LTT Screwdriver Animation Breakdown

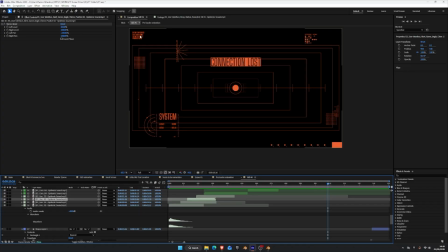12:15 And then this last shot was again very inspired by Marathon, so all this UI element was, and these micrographics were inspired by Marathon, and I really wanted to just continue those elements that I'd used previously and flow it into this last shot.
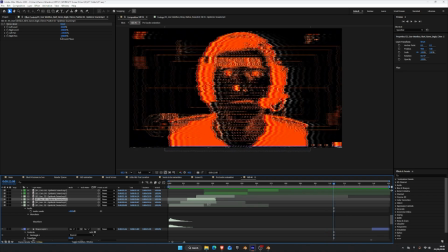12:32 And there's Linus.
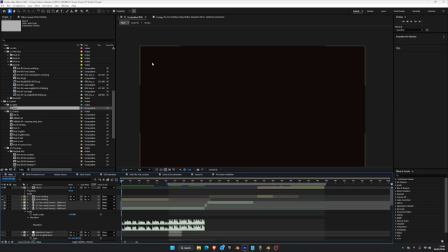12:35 Early on I mentioned that this was going to be a hacking video, but when I animated this, which by the way took me a really long time to manually type out and come up with, it ruined the flow of the rest of the animation, so I had to cut it, which is a shame because there was a lot of fun jokes in there that I had and little references to past videos,
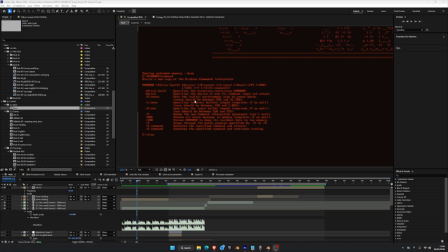12:54 but also it took a really long time to do, so I felt like I'd wasted tons of hours manually figuring out MS-DOS and how it worked and typing it all out. So yeah, again, a bit of a shame, but I'm glad I did. It left the flow of the video looking really nice.
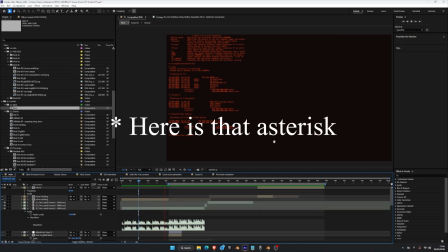13:11 So the last couple of things that I wanted to cover before I end this video are, first, I got let go from my job about 5 days after posting this. Not because of this, but because the company I work for lost 5 big clients and they couldn't really sell motion design to their current clients.
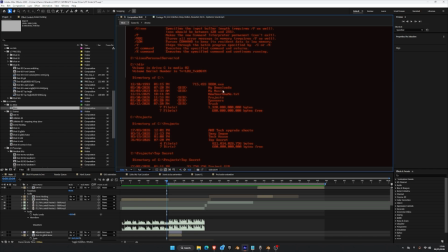13:26 So I ended up having to get let go basically. I was like pulled into a meeting at 3 p.m. ish and they were like, you have 2 hours to grab as much work as you can off of your MacBook and then that's it.
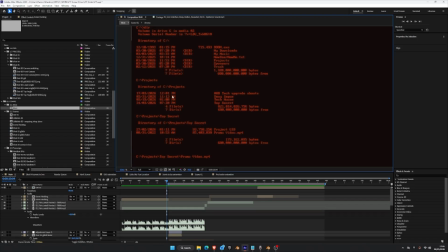13:40 You've gone. So that was a bit of a shock. And if you are in the creative field or if you know anyone looking for a freelance motion designer or motion designers, please let me know. Just reach out. Or you can forward them my demo reel, which I've linked in the description below.
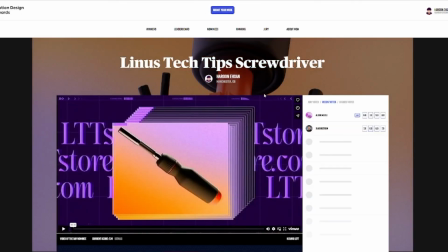13:54 The other thing is I've actually submitted this video for Motion Awards. Now, I know this probably won't win because there's a lot of cool stuff on there and there's a lot of incredible motion design work being put out, but it would be cool if you could vote on it. So there is a link in the description. You can do that if you want to, no pressure.
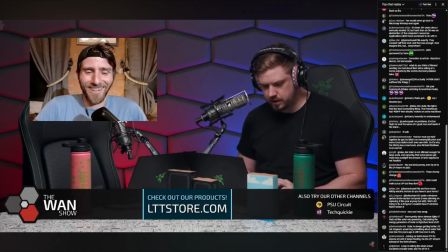14:11 That would just be super nice of you. Lastly, I want to thank you guys, the community, like everyone on the subreddit that reacted, the LTT mods, the staff who also reacted and reached out.
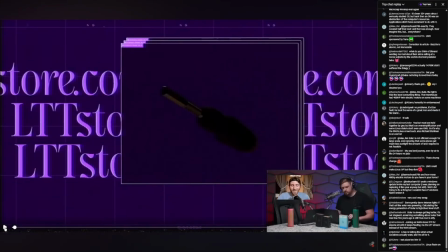14:23 I genuinely appreciate you all. Like I really wasn't expecting such a crazy reaction to my work, let alone over 100,000 views on Reddit.
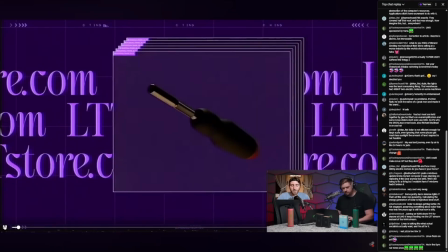14:31 It like really got me giddy seeing it being reacted live on the One Show.
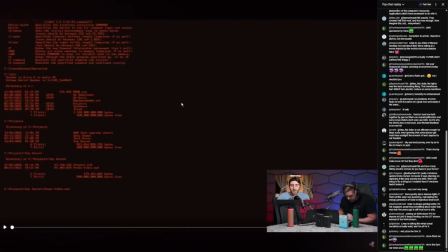14:35 I had no expectations of that, by the way. Like I did not realize it was going to happen or it would happen, which is like mental to see. I do plan on working on another Linus video, but right now I'm not really sure what I want to make or want to do. I've seen a couple of cool things I could make, but I'm not sure how to bring them to life just yet.
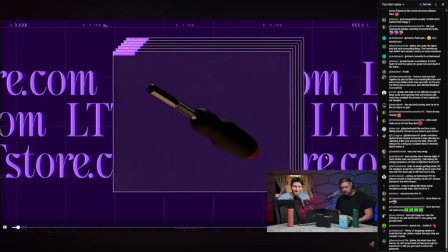14:54 But if you'd like to see me make something with another one of their products, let me know and I'll give it a go.
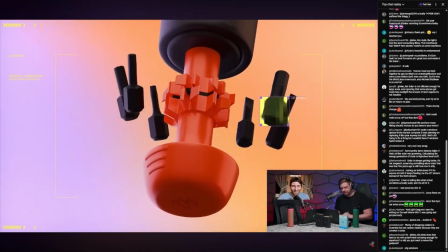15:01 I'll figure something out. But yeah, again, thank you guys so much.
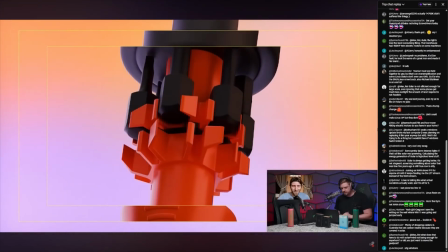15:05 I'm sure other creatives couldn't agree on this, but there's a lot of self-doubt when you're working on something,
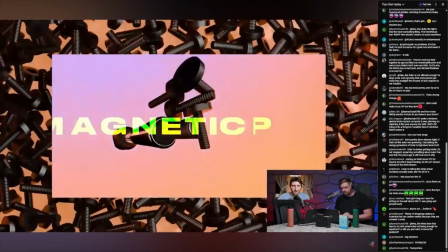15:10 especially when you've put a lot of time and effort into it, and to have it well received the way it was received by you guys,
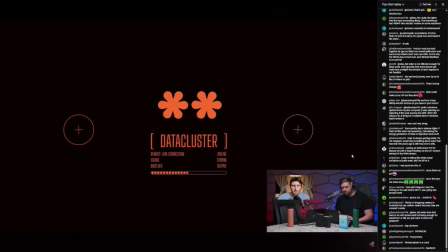15:18 and it being like the most view thing I've ever worked on by myself, it's really motivated me to keep pushing forward and making cool stuff.
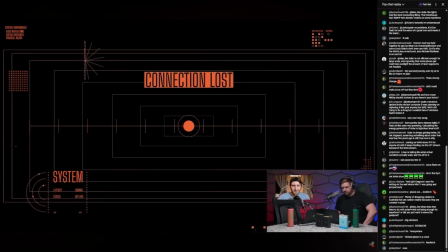15:26 And yeah, I'm genuinely grateful for you all. So thank you for clicking on this video. Thank you if you made it this far.
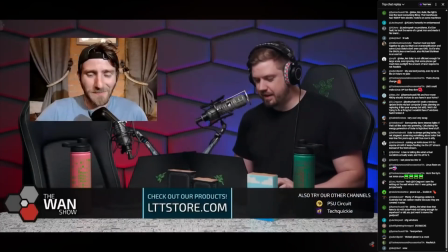15:31 Drop a like. You don't have to. Drop a subscribe. You don't have to, but I appreciate it.
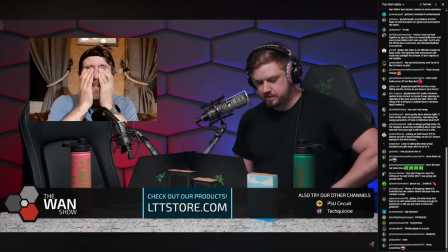15:37 And I'll continue to make cool stuff. I don't know how to end a video.